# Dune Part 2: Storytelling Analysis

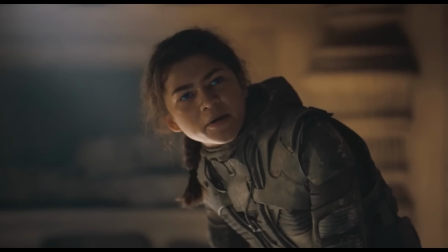1459s
But the other read on this scene is more closely aligned to the book, and it's that Paul, through his Bene Gesserit training, has already survived the water, and he's intentionally manipulating Chani here because he and Jessica know it'll seem meaningful to their audience if she wakes him up.
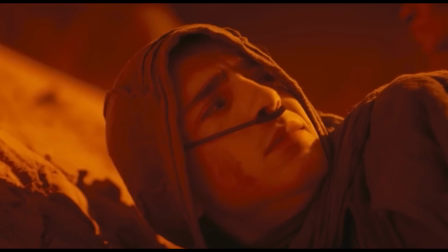1476s
Chani seems to understand what's happened and that's why she slaps him.
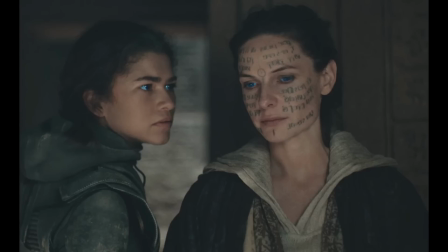1480s
And this is also nicely foreshadowed by that opening scene when Chani jokes about Paul fighting well after waking up and he says, I wasn't actually sleeping. I don't know, I don't really like that, but it's much more coherent to me. It's definitely, though, not obvious.
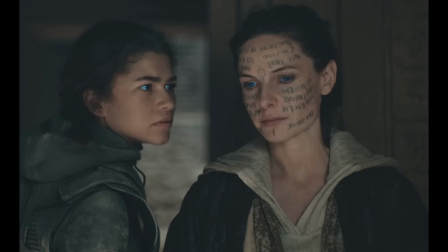1495s
And either way, that Jessica uses the voice on Chani makes the scene feel more forced than manipulated. And here, that Villeneuve skips over these causal, explanatory links between scenes definitely gets in the way of just simply understanding what it is we're seeing.
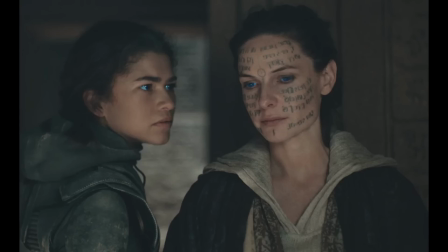1512s
But look, if I had to pick one scene out of the whole film that just didn't work for me, it's definitely that one, and that's okay. So even putting it aside,
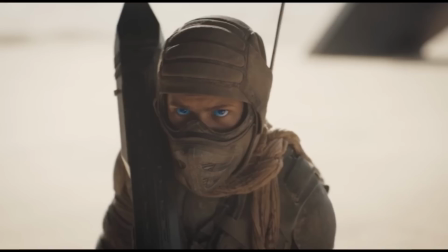1521s
I think the way Chani is rendered overall is weirdly a detriment to this film's persuasive capacity, even though that's precisely what she's here for. I know, she's the moral compass, she's the audience surrogate. If you don't know what to think about something, just use Chani's reaction. But we're never invited into her perspective. We just see it on Zendaya's face.
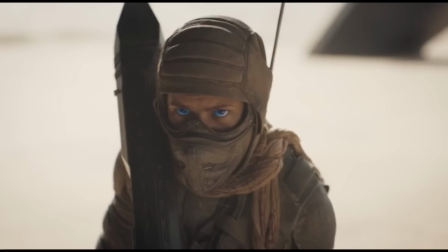1541s
So why, at the end, she's the only Fremen who doesn't buy Paul's shtick isn't really apparent?
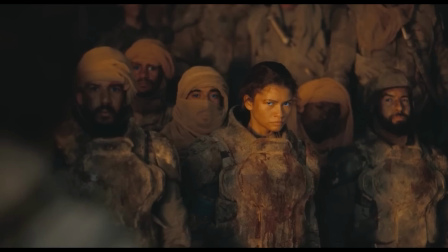1547s
She was a skeptic from the get-go, so it's not the case that sharing his tent made her privy to his nightmarish visions. She's just somehow the only free-thinking person left. She doesn't have an arc, she doesn't realize anything she didn't already know, so neither do we, and we kind of feel nothing.
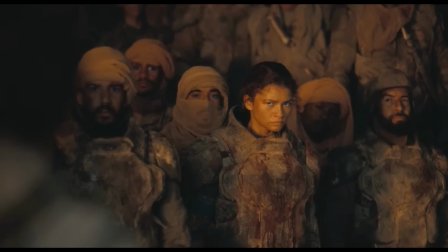1565s
So look, it would sound weird to say that Chani as a storytelling point is weak here, because she's absolutely crucial to the film's communicative purpose. But I think in the hands of a director who cared more about our emotions in the story and less about our experience in the cinema,
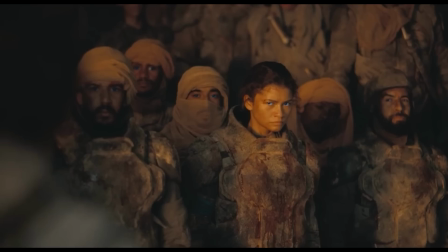1583s
we wouldn't actually need her. We'd be Chani, compelled by Paul's better nature and betrayed by his worst.
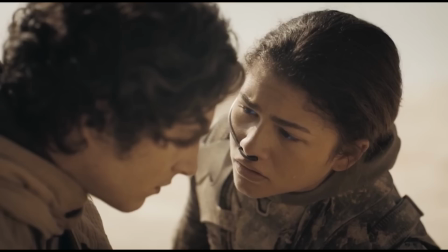1589s
We'd walk out of the cinema feeling the tragedy internalized, maybe even a sense of guilt for ever rooting for him, and don't get me wrong, I want her here, I like this character, I mean how could you not? She's basically the perfect person.
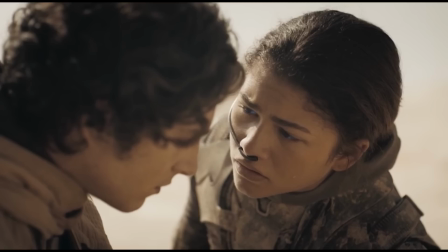1602s
It works. It absolutely works, but again, for me, I had to bear in mind that Villeneuve communicates more symbolically than emotionally,
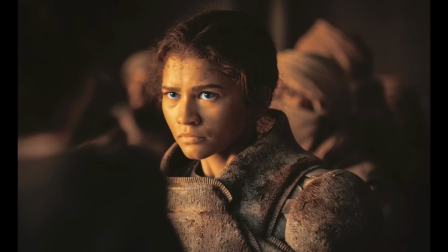1610s
or else I do expect more of an intimate connection with the supposed heart of the film. And as I've hopefully been demonstrating, this comes down to processing Dune Part 2 the way it was meant to be processed, instead of expecting emotional payoff that was ultimately meant to be implied in our minds rather than instilled in our hearts.
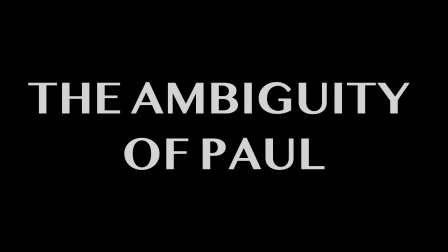1629s I suppose I presented the Emperor with an alternative to chaos. And the Emperor has no sons, and his daughters are yet to marry.
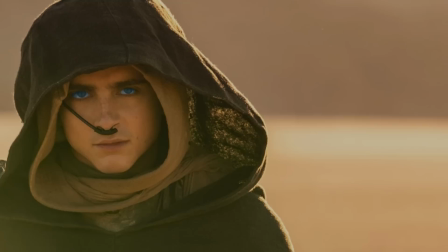1637s You'd make a play for the throne.
Besides, you know, the giant sandworms,
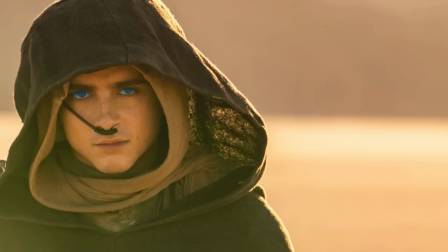1642s
one reason why Dune has long been considered unfilmable is the heavy extent to which it revolves around the internal ruminations and moral agonizing of Paul. As the character with both the most and the least agency, there are plenty of parallels between Paul and Hamlet.
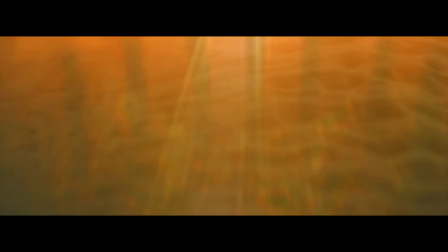1658s
Two protagonists who know what they must do, but can't stomach actually doing it,
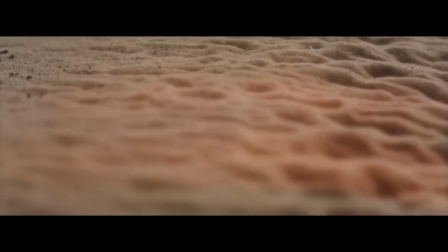1663s
both operating under epistemic regimes construed well beyond human elements,
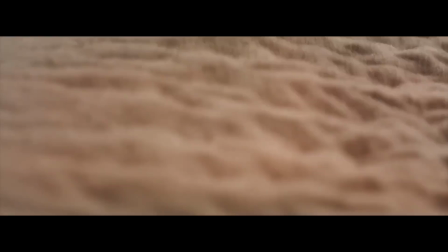1668s
and it's no accident that many aspects of this film's conclusion actually bear resemblance to Hamlet.
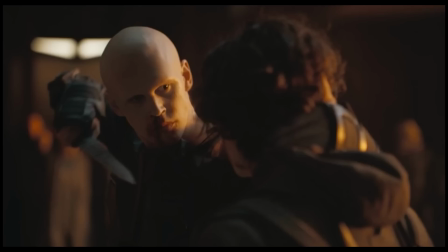1674s
Never doubt that I love, to Ophelia, I will love you as long as I breathe, to Chani, a courtly duel finale, everyone subsumed by revenge. But where Hamlet can pace around and pontificate about his issues, where theater operates on dialogue, Villeneuve has to use other strategies here.
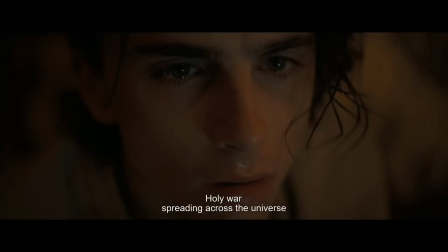1691s
The first is Villeneuve's strong suit, right? Visual communication.
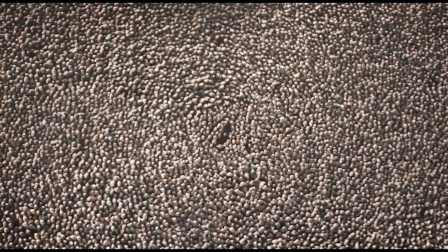1694s
We obviously get some of Paul's visions and nightmares, but we also get many shots of Paul as a tiny little figure in a far more immense world,
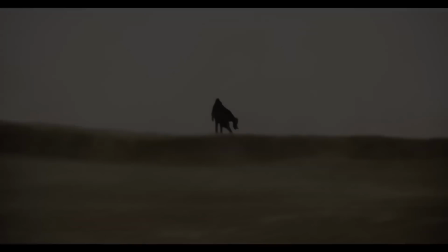1703s
whether that backdrop is a sweeping eco-landscape or a chanting swarm of people.